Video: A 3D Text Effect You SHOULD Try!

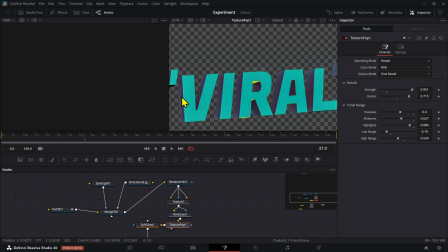that depth to it you can see how i have this little highlight from behind then it's a little bit darker it just makes it come alive i think and i made it really strong and these three things are the default thing that didn't change anything right here if there's advanced there's probably more
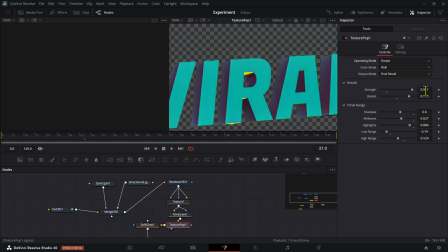controls but i didn't play around with that i just chose to make it really strong added more details uh just play around with it basically and then you can modify the actual like shadow midtones and highlights if you want to adjust them yourself as well you see how the highlights are affected right
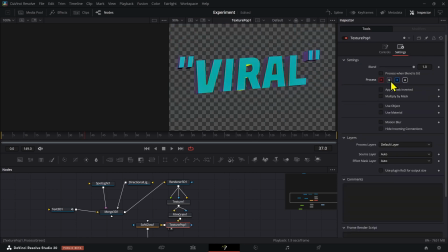here it looks pretty cool it's a really cool and interesting effect you can even play around with the rgb values as well here if you want to play a little bit more now i really like these right here because right here we have the surface it looks a little bit more metallic that's
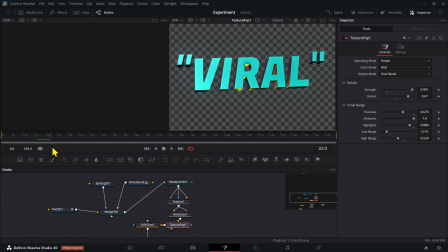what i was trying to achieve a more metallic look but adding this texture pop mixed with that texture right here, just made it look really, really interesting, especially in this section right here that we can see those little colors moving around. Alright, and then we have a soft glow just to add a little bit of an extra attach,
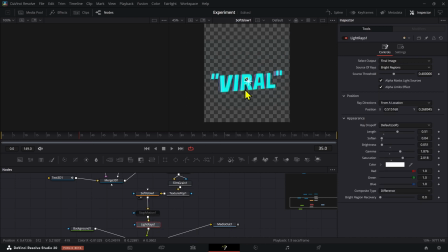an optional step and then the last thing that I added was like, okay, let me try to add light rays because why not?
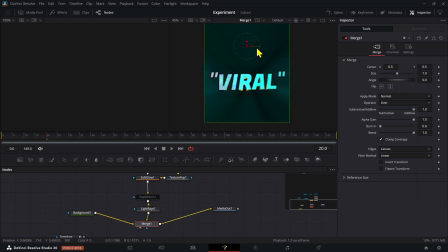And it ended up looking alright I think it looks pretty interesting. You can make the soft glow a little bit less glowy I guess if you don't want it to be affecting it that much
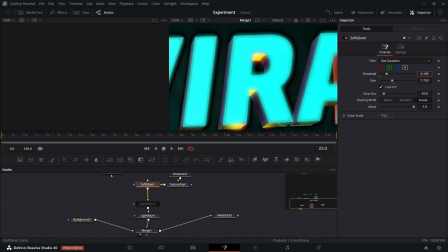let's see, otherwise it just has that weird effect right, so you can play around
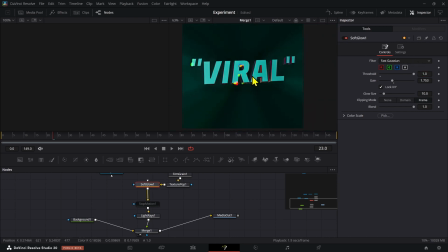alright, okay look at that thing that did right there ooh, alright, I need to play around a little bit more with this part but I think that looks interesting but yeah, anyways, we can play around with the gain right here on this soft glow, and adjust it to get to a point that you like and this soft glow doesn't have to be the last step you can actually add this soft glow right after your light rays and that will have a little bit of a different effect as well I think but then the light rays has a bunch of different things as well this is probably the first time that I actually used it I think I used it in one plant project once
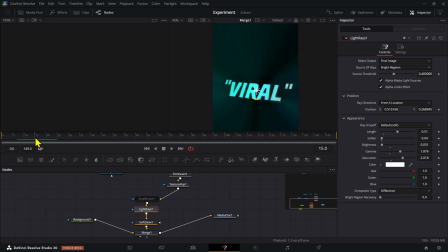but then I never used it again this was a couple years ago so we have these light rays that we can actually angle them the way that you want them to go so I just chose to make it go sort of like towards the camera, it ended up looking interesting and then the last thing is that you were done basically, oh the last thing that makes it look interesting as well, I also played around with the stop motion, but I think without it it looks a little bit better the last thing that you can add is motion blur on the render node right here and this will make it render a lot slower,
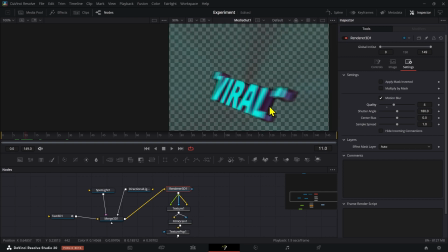but it has a little of like an interesting detail right here when it's like moving well that's what motion blur is for right
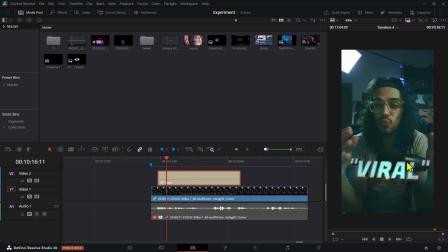and then i think it looks interesting you could probably experiment with these and try to use these for like uh your the intro of like uh any type of reel that you're creating probably it's gonna be a little bit of an attention grabbing element i
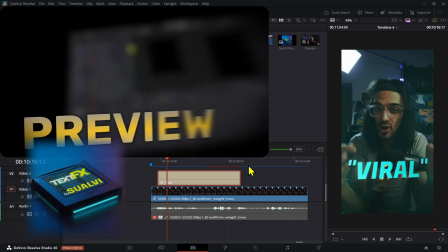think now if you like this video make sure to check out the text effects pack that i just released
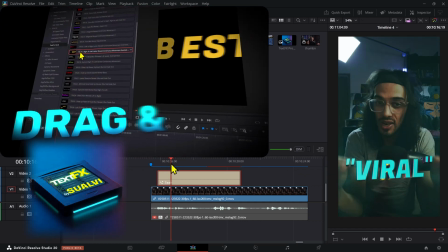it doesn't have these 3d style of titles but there's
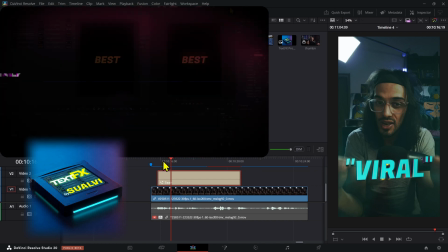35 different titles that you can use to create and add text compositions to
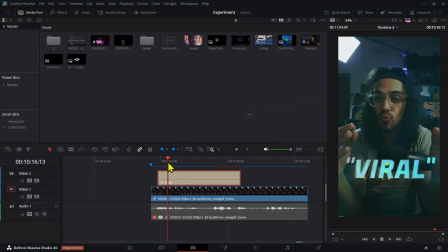your shorts reels or pretty much any video that you
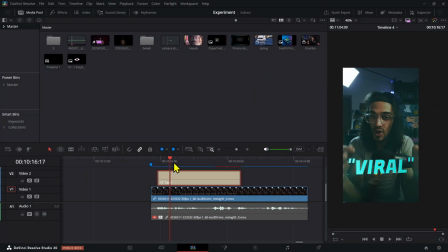are creating so make sure to check that out or you can also just check the link in the description and yeah that's it for this video bye